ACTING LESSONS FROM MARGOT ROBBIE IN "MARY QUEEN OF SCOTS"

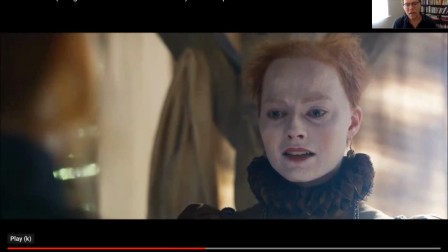[44:42]
So when she takes the wig off, Mary of Scotland should, according to script analysis, actually quietly reveal a celebration, just quietly be go, oh my God, you're horrible, or be disgusted by her or feel empowered by that or feel above her
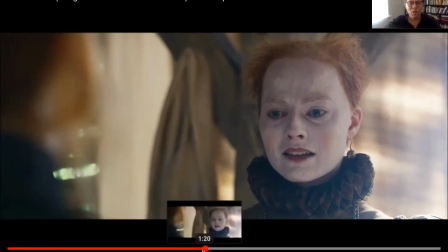[44:59]
that's her counterpoint so to look away in this kind of extremely
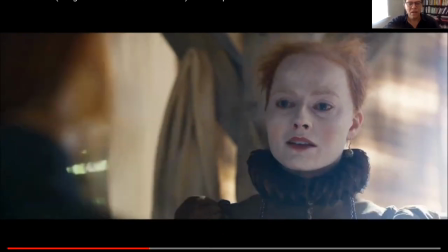[45:04]
fakie sort of side glance is not only I
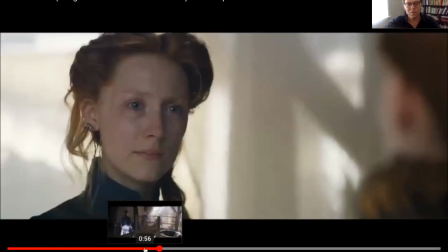[45:10]
was jealous where is it oh I twitch and then the
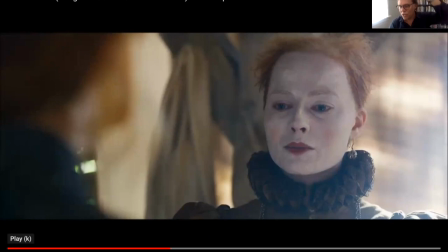[45:16]
lip thing it's all kind of faked and the reason why she's pushing that moment is because she's not having a real realization and And the reason she's not having a real realization is because she's contritextual. She's off the text. She's not inside the text.
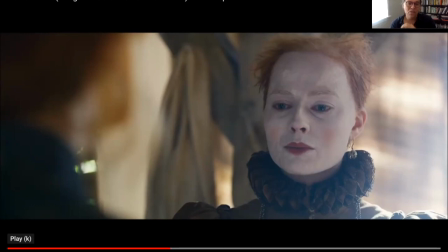[45:33]
And when you're not inside the text, you're going to have to do something. So you're going to fill it up with a bit of artifice. It's a tiny little moment in an otherwise wonderful performance. But I want to highlight the difference between authentic, honest, script-based realizations,
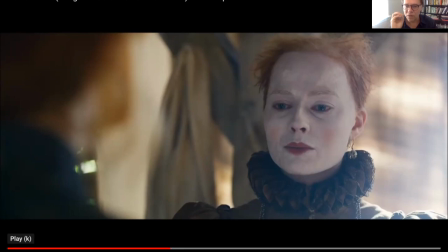[45:50]
which an actor doesn't need to act. they can just sit inside of and allow happen because they understand the story and pushed choice-driven uh uh ego-driven realizations which never include the audience and shut us off
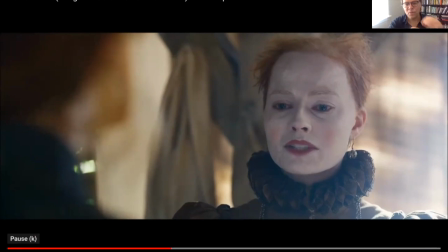[46:07]
that's what these are about beauty bravery
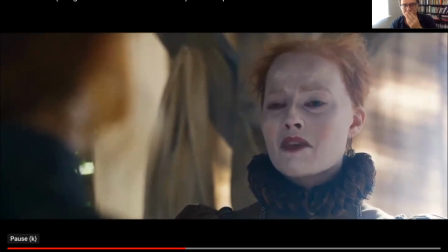[46:13]
your mother she has an internal realization you seem
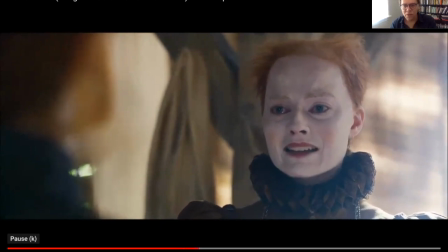[46:19]
to surpass me in every way right here she realizes look i'm giving too much i shouldn't be doing this to her.
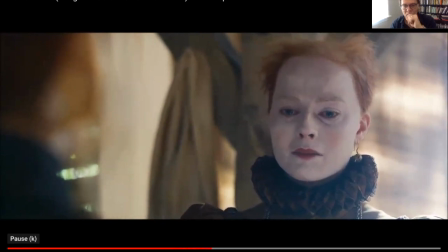[46:24]
Nope, I'm gonna go cold and I'm gonna put it in place.
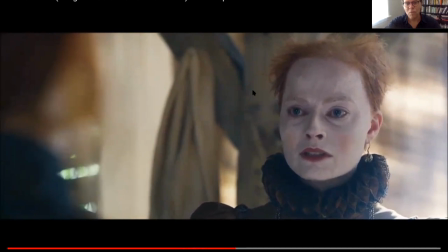[46:32] Your gifts are your downfall.
That moment right there is one of the best moments ever and when you go to the script and you study the script and you say let's look at that moment, okay? What's written on the page? She says, you're inferior, I'm Stewart gives me. Elizabeth brings a hand to her wig. I had this maid. She takes off the wig and stares at it. I was jealous, your beauty, your bravery, your motherhood. Never in there does it say Mary looks down and breaks down crying and can't look at it, right? Mary is shaken,
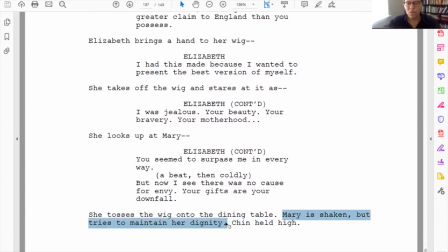[47:10]
tries to maintain her dignity, but Mary's not shaken by the fact that her hair sucks and that she is an ugly woman, Elizabeth. She's shaken by the fact that Elizabeth turns cold and now is like, no, I'm going to destroy you. I'm powerful. So what she's shaken by is her own lack of power and the fact that Elizabeth is so much more superior to her as a politician.
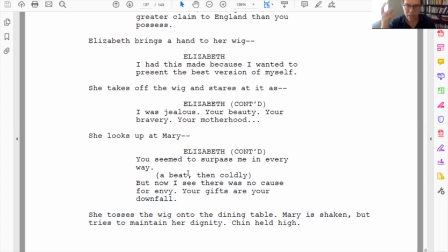[47:35]
When the wig comes off, Mary should have a moment of confusion and potentially just a little bit of pity but but mostly a feeling of of superiority because she's the more beautiful that's actually her counterpoint and but watch this i was jealous your beauty your bravery your motherhood she looks up at mary she you seem to surpass me in every way and then there's a realization of i'm giving away too much and then a beat and then coldly now i see there's no cause for envy and then your gifts your downfall that's exactly what's written on the page but no one has ever done it and no won't ever do it again like Mark and Robbie does. That's exactly what's on the page. And she kills that moment. Right? So conclusion. Realizations and decisions are the whole art form of acting. Your realizations have to include the audience. We're part of the realization. For the audience to be included in the realization, it has to be an actual real realization. Those real realizations occur because you have studied the script until you're blue in the face. We barely touched the analysis. We'd have to spend two, three, eight hour days breaking down that script to make sure that we understand each and every moment.